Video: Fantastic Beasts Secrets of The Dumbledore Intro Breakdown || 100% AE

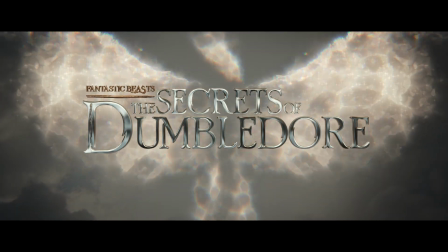[0:00]
Hey guys, this is Harry from Zero Effect, and in this video, I will break down my process of recreating this.
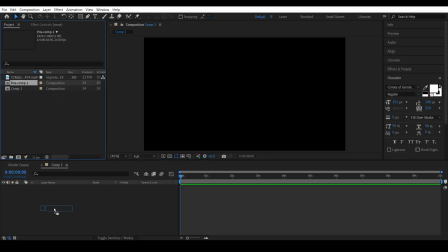[0:09]
I first imported my reference footage.
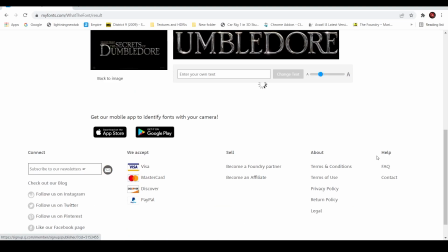[0:14]
Now to match the font, I usually go to a font website and search for a font. But this time it offered me some extremely accurate results, How are these two the same?
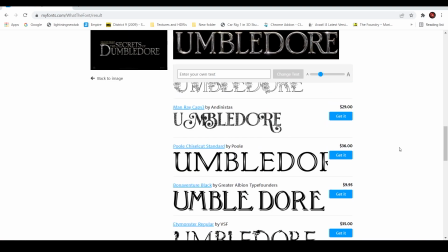[0:23]
Seriously? What are all these? so I decided to just Google it.
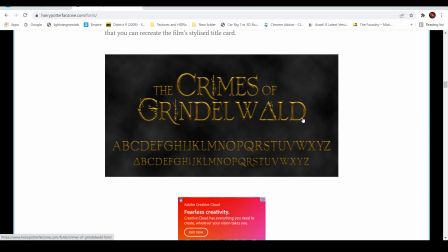[0:28]
And finally found a font, and realized that it's the same font like in the second movie. Anyway,
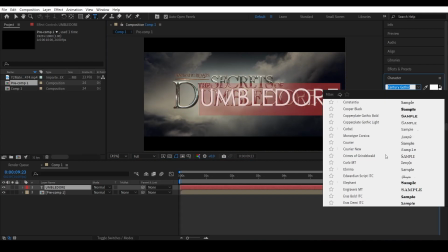[0:34]
so after installing the font, I went back to After Effects and created the text using that font as separate layers.
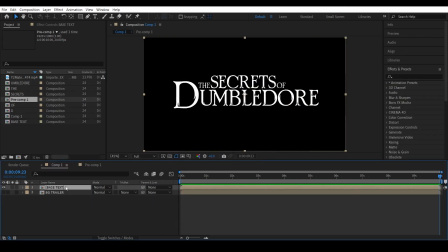[0:42]
I then pre-composed them all together as text. We have a 2D text. To make it 3D, I imported a mountains image and got rid of the sky.
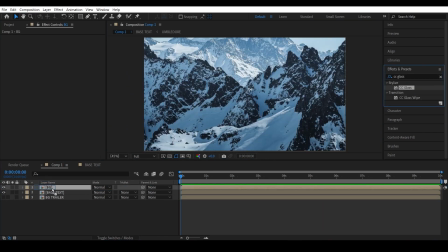[0:50]
This is to have more contrast within the frame. Added a CC glass effect. Now we need a bump map. To do that, I copied all the text layers and pre-comped them as a bevel map. Now for the bump, I used this bevel map, added a set matte effect, and used the text as the matte layer.
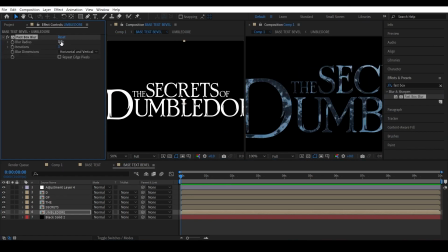[1:05]
We have some fake 3D text. For the 3D bump, I added some blur to all the text layers within the bevel map.
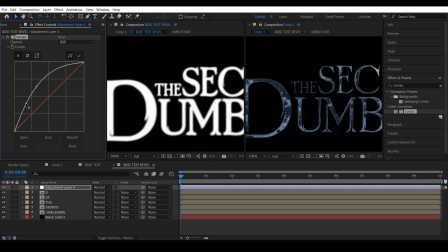[1:13]
To make the bump look smooth, I added a curves effect and did some fine adjustments.
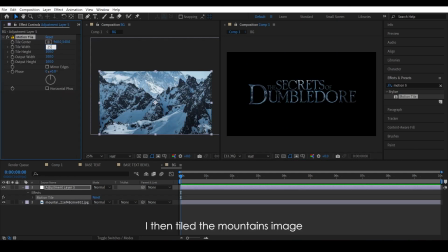[1:23]
And finally got the round looking letters like in the original. I then tiled the mountains image using a motion tile effect to make the text look more reflective. Added a fast blur to make it look metallic. I then animated the motion tile center to animate the reflections.
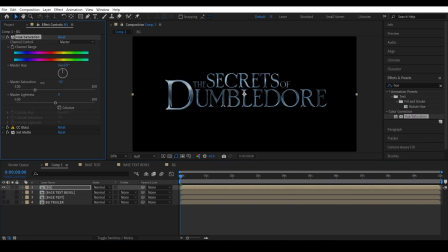[1:40]
Typical Hollywood intro. I then desaturated the text and added more contrast to it.
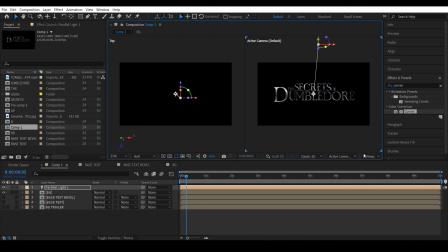[1:46]
I also added a parallel light coming from the top and made the CC glass accept AE lights.
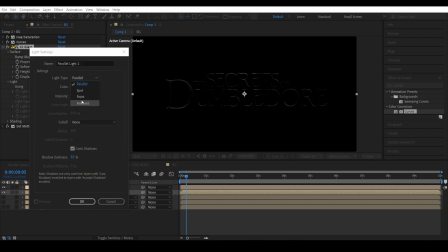[1:51]
Hey, I got some nice lighting. I also added an ambient light to brighten the text.
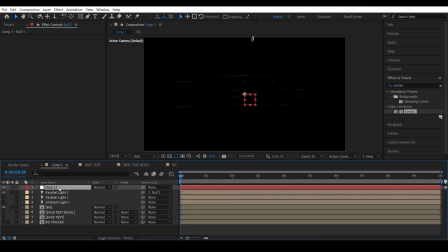[1:56]
I added another parallel light, linked it to a null this time, and rotated the null using a time expression. This creates some nice rotating light. Typical Hollywood right there.
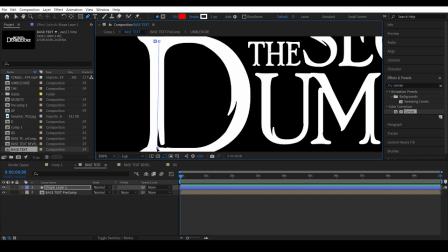[2:08]
Inside the text map for the wand shape, I created a shape layer and added some turbulent displacement to it.
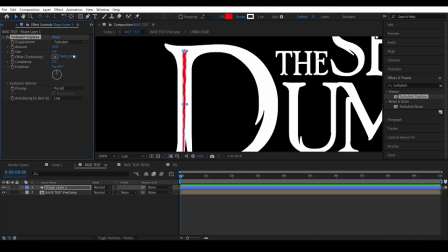[2:13]
This makes it look more or less like a wand. I used this wand shape as an alpha inverted matte.
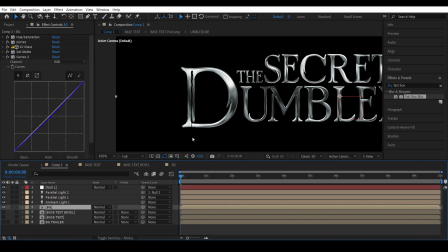[2:18]
This cuts off the text. Inside the bevel map, I blurred the wand shape a bit.
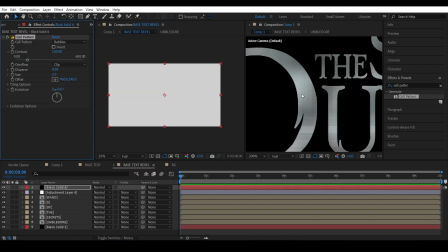[2:23]
This added some nice bevel. To add more texture, inside the bevel map, I created a cell pattern and used a fractal noise map as a luma mat to distribute the pattern.
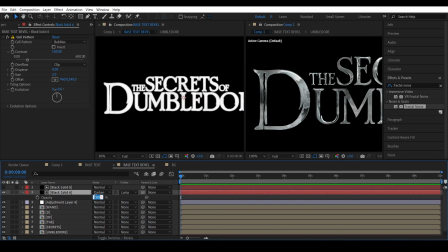[2:32]
Change the blending mode to darken and decrease the opacity all the way down. This added some nice texture to the text.
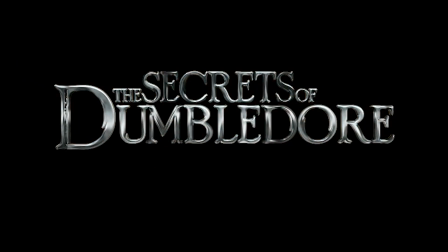[2:38]
Now to create this magic reveal look, I pre-composed all the layers together as a single layer.
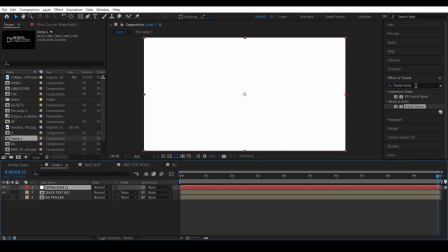[2:44]
I added a white solid and animated a linear wipe effect on top of it.
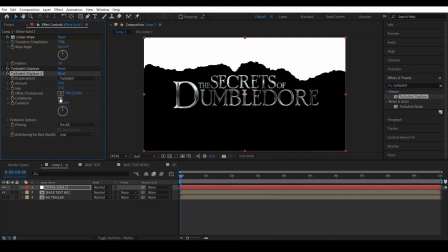[2:52]
I then added some turbulent displacement and used this guy as an alpha matte for the text.
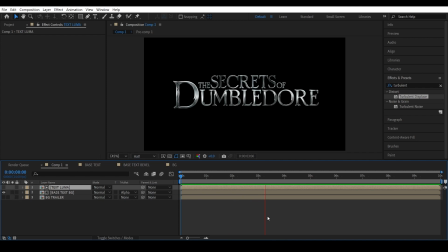[2:58]
Well, this reveals the text. Now to add a 3D extrusion, I pre-comped them together,
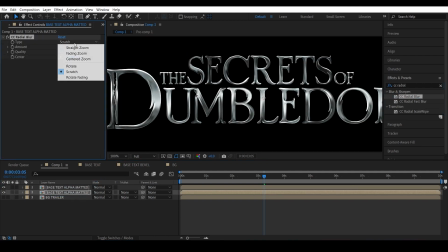[3:04]
duplicated it, and to the bottom copy added a CC radial blur effect, gave it some negative fading zoom, and increased the alpha all the way up.
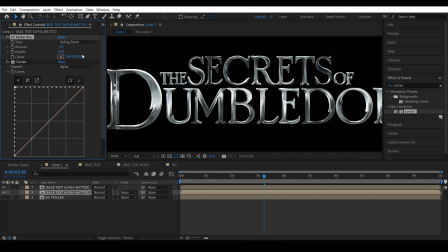[3:12]
Thank you, Andrew Kramer. I darkened it a bit to make it look more convincing.
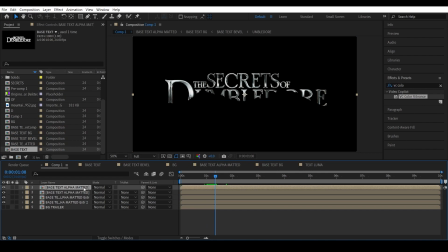[3:19]
Now to get this hot red edge, I took the white solid with the linear wipe effect and pasted that in the main comp,
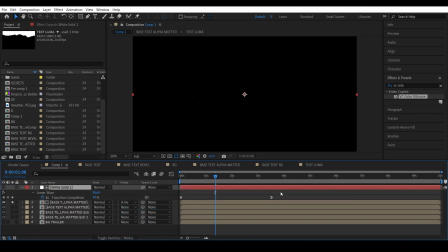[3:26]
and used that as an alpha inverted map this time. Now by offsetting the keyframes by one single frame, I isolated the edge.
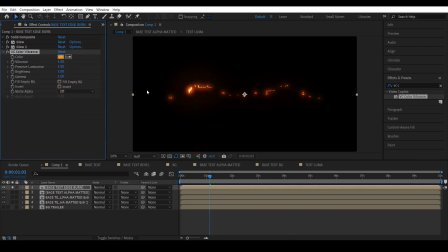[3:34]
I then added some glow and color to it and ended up with this. Okay, that finishes the text.
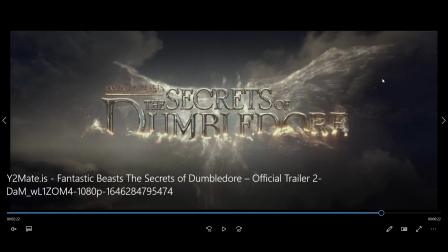[3:41]
Now I need to create the particle simulations. Now obviously these were done in Houdini, Krakatoa, some kind of very cheap software.
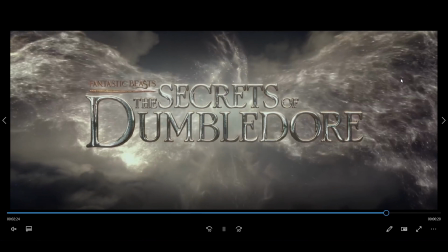[3:48]
I don't use cheap software. I use the costly inbuilt particle system.
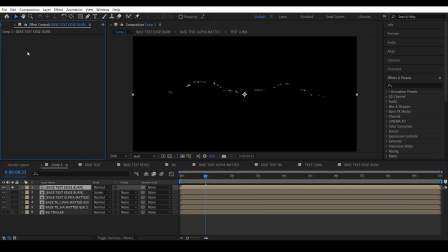[3:52]
So I first duplicated this layer and deleted all the effects to make sure the alpha is preserved and added a CC particle wall effect.
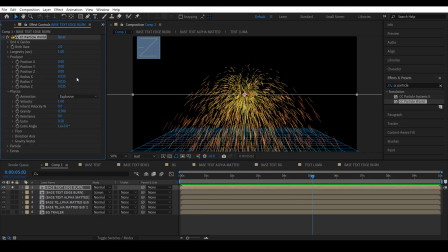[4:01]
I immediately realized that there is no option to emit from a layer. Okay, it's just one effect.
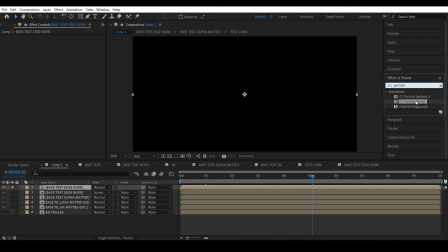[4:07]
Deleted it.